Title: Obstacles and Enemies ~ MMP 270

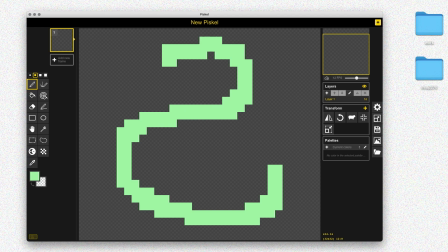And I'm going to make a snake for this example. And the enemy will move around the scene and have a few different animations. So since it's moving, we want a walk animation to move back and forth. And we'll have an idle animation for when it's not moving.
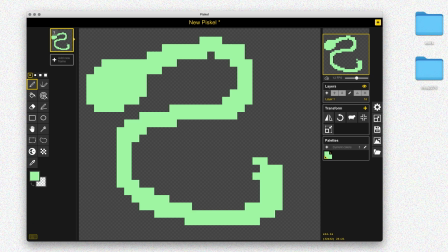And then we'll have an attack animation for when it runs into the player. So I'm going to start here with just kind of a basis for the snake. I'm going to choose a slightly different green color so it will stand out from the other greens in the scene. And I'm just going to draw this kind of snake shape, and let's save this file before I forget.
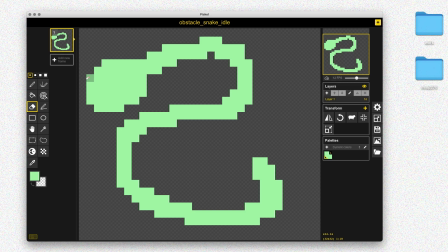And now I've got the snake shape. I'm going to get kind of a red color to draw the eyes and the tongue. going to be super realistic, but I want to use red to sort of indicate to the player that the snake is dangerous. This isn't And so once I have the eyes, I'm going to duplicate this frame a couple times.
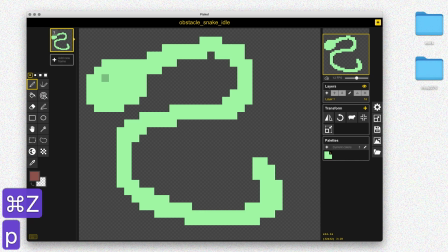And for my idle animation, I'm just going to use the tongue and make it kind of twirl around a little bit. So the snake will have a very simple animation just to show that it is there and moving. And maybe the tongue will look a little menacing, but it's just going to be something really simple.
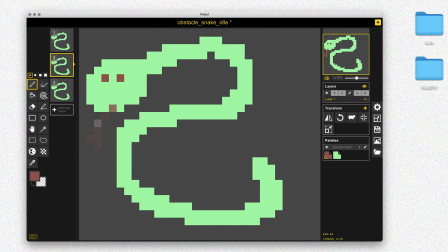I can come back and add to this later if I want, but I just need some kind of idle animation to show that the snake is this moving alive object. Depending on how you set up the scene, you might not really see the idle animation. The snake may be moving the whole time.
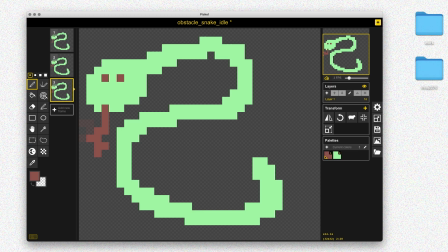So drawing the tongue was a little tricky because I'm running out of space. And so I'm going to use the move tool and hold command to move all of the frames at the same time.
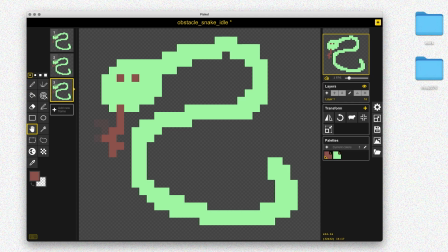So that way it won't break my animation. And so now I have a little bit more room to finish this last frame.
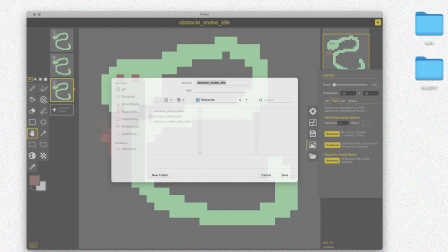So I'm happy with that idle animation. So I'll export my sprite sheet.
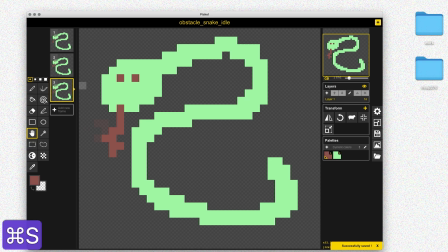So I'll just go to the export menu and click the download on the sprite sheet and save that in my obstacles folder.
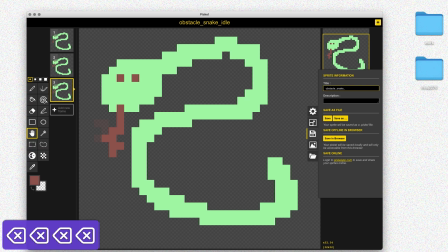And now we can move on to the walk animation. And so this is just going to be a really simple animation.
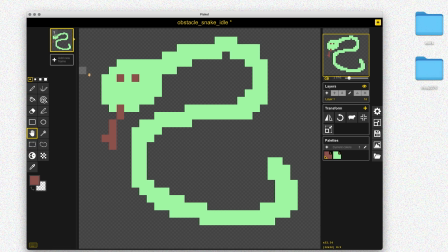I'm just going to have two frames where the snake kind of bounces up and down. So I'm not going for realism here. I'm just going for a very basic way to create some motion, similar to the character animations that I did.
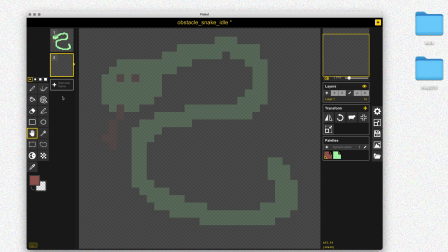So of course you could spend more time and put more detail here, but just for the sake of the demo, I just want to make something really simple just to convey that the snake is moving.
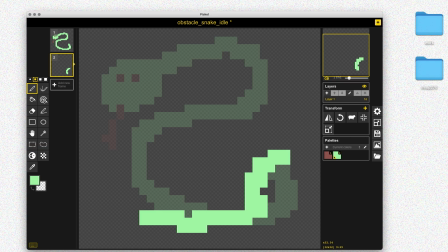And then we'll see once we're in the game, it won't stand out so much because we'll be trying to avoid the snake and thinking about the game mechanics.
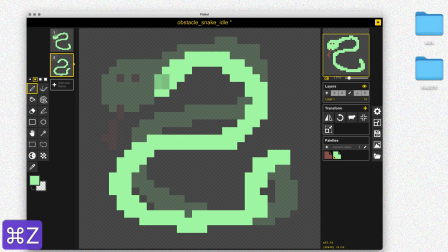We won't really be looking so closely at the animation.
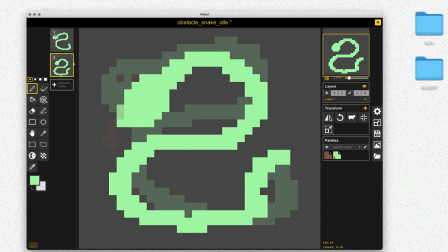So I'm just going to take that first frame from the idle and then make a new frame and turn on the onion skin so I can kind of copy it a little bit, but I'll just move the snake up a little bit over here and kind of down a bit over here.
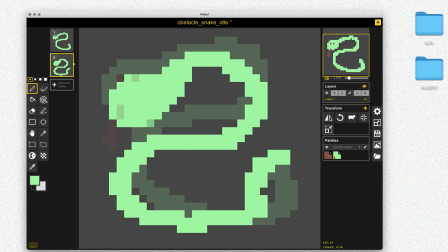And so it'll make it look like the snake is kind of moving up and down. And we can see the preview of the animation that looks pretty decent. And so now we just have to add in the eyes and the tongue to finish this off.
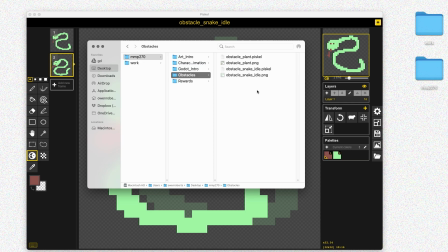And so that looks pretty good. And now I want to go ahead and save it.
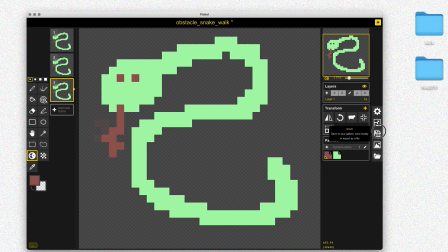And at this point, I kind of realized that I hadn't saved my walk animation correctly. I forgot to click the Save As button, which I've done a few times in these videos, but that's okay.
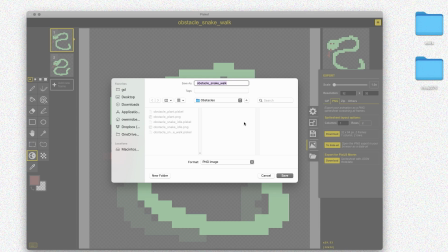You can see I just kind of went back to the idle version and then save that as idle and then save this as walk again.
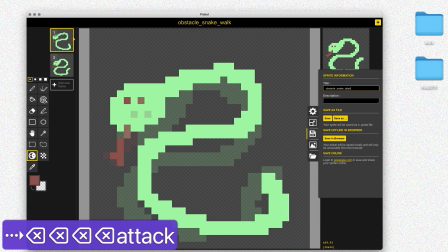And now everything is back to normal and I can export my sprite sheet. So now I'm going to work on the attack animation.
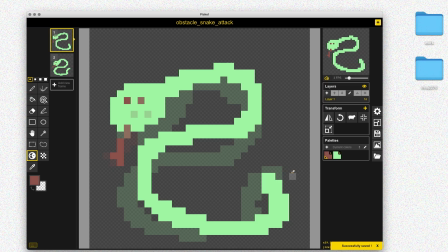And this time I'm going to click save as on my Pascal file and not make that mistake again. So for my attack animation, I'm just going to delete the second frame from my walk animation and add a couple new frames.
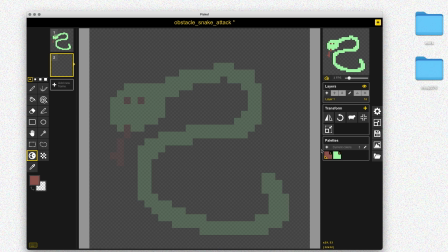And I'm going to do the same basic approach that I did with the walk animation. I'll turn on the onion skin and sort of draw over the first frame. So it'll be kind of similar, but it'll be the next frame of this sort of animation.
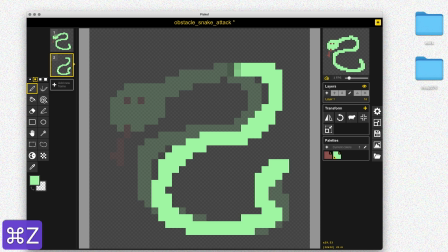So I'm going to have the snake kind of move its head back a little bit so it's getting ready to attack in the second frame.